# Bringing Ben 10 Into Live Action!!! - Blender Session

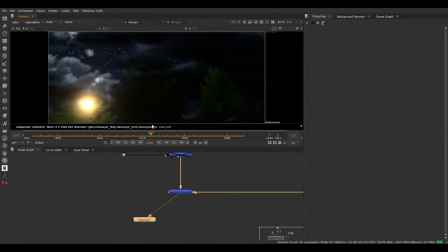[9:08]
Because it's like, it doesn't like, if you notice, it doesn't actually touch any of the really bright highlights.
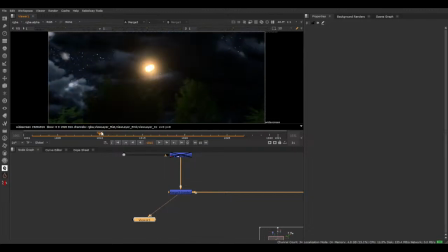[9:14]
Except for here, but like, that's fine. It actually starts up here. So nothing is interrupting with your view of that. It's kind of just filling out the detail here. So I think the clouds are in a really good spot. There is a tiny bit of parallax, but not much, to be completely honest,
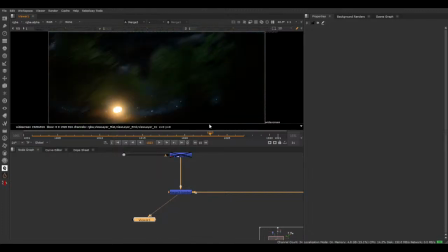[9:33]
because there wouldn't be a huge amount, but there's a tiny bit in there. The 3D card is, let me show you.
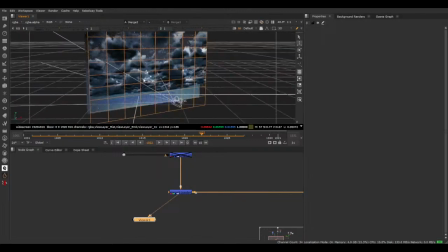[9:39]
Yeah, the 3D card is very, very slightly pushed forward. So, yeah. So what I'm going to do now is I have another card that I'm going to put here, and I'm just going to have that be like a really soft gradient, so everything kind of just fades off.
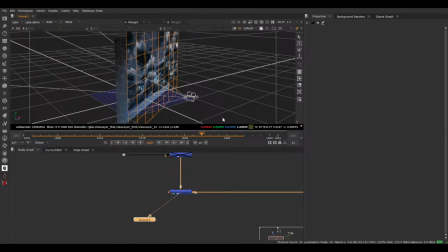[9:57]
And we don't actually see kind of what's happening,
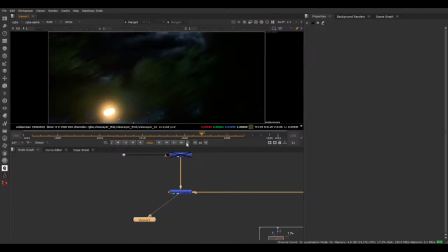[10:01]
because if we jump out of 3D view for a sec, if we have a look at this and we turn off
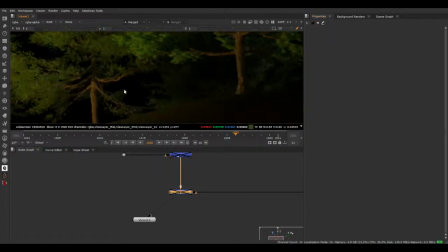[10:10]
this, like, it kind of sells it if it's just pure black here, obviously it wouldn't be pure black, we just match the black level and all that,
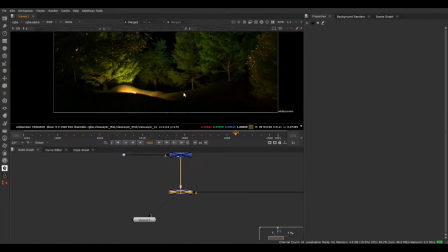[10:19]
but like it helps sell the denseness of the forest, which we really want. So especially if we can see the sky but then we can't see this,
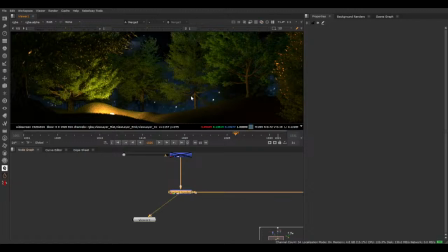[10:31]
that's really going to help sell the effect, I think, because at the moment obviously it's like, what is going on here? So yeah, that's the main focus, is sorting out this sky skybox replacement, whatever you want to call it. Excuse me.
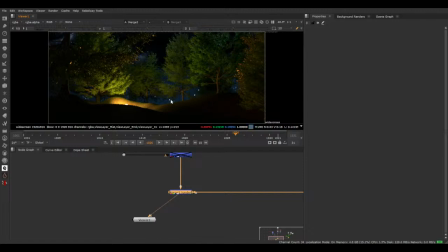[10:48]
So that's going to be the main goal, and then potentially do the explosion. Not too sure. It should be pretty easy to just like get an element or something, and it's going to be overexposed as all hell, so it doesn't need to be like the best element.
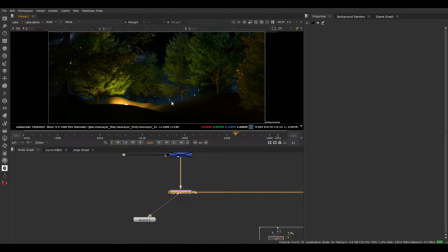[11:05]
But either way, first on our list is to sort out the sky replacement.
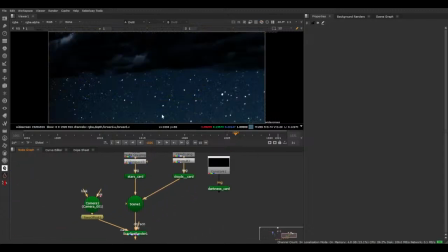[11:10]
So first thing I'm going to do, that doesn't look right at all.
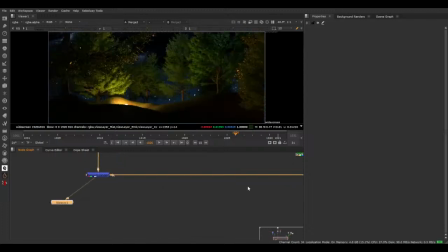[11:19]
Shit, it goes all the way up to there. Damn. Maybe I should, if we go to the top and I
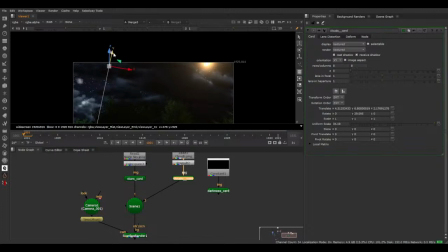[11:33]
move this down. Interesting. That works. Let's see. So we go through.
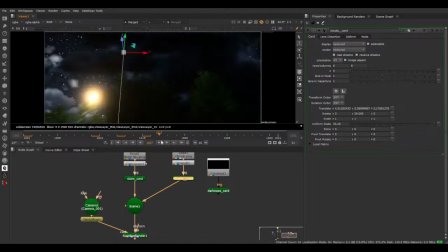I mean, it kind of works, honestly,
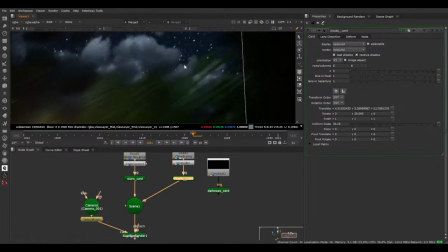[12:03]
because this here matches with the lighting here, so we could even like include the moon maybe.
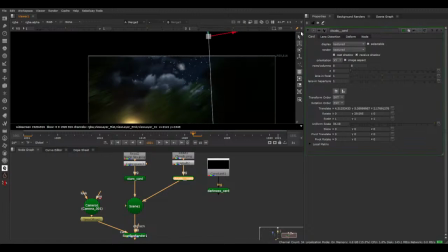[12:09]
Although that doesn't really make sense. I mean, I'll be darkening everything, of course.
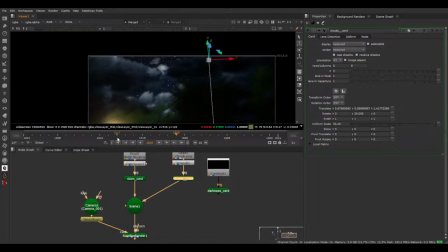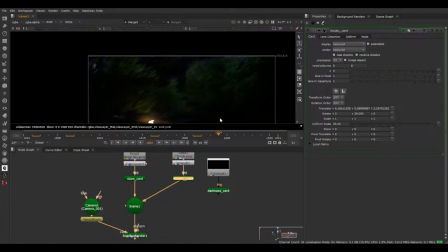Okay. It kind of doesn't work though. I might have to cut that out. But if we look now, yeah, I don't know.
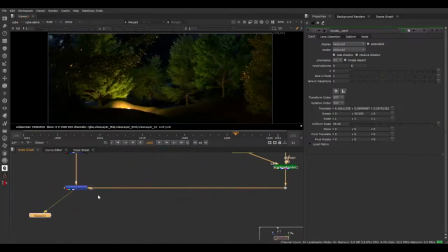[13:00]
I might There's my cat. Because looking at the angle, the horizon would be around here. Let's chuck that into 2. Yeah, it would be around here.
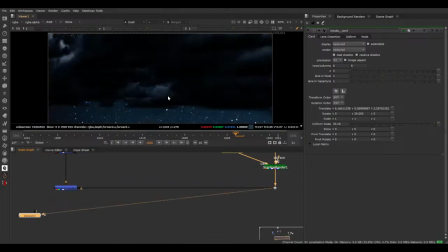[13:14]
So if we go to 2, yeah, it's still a little bit high.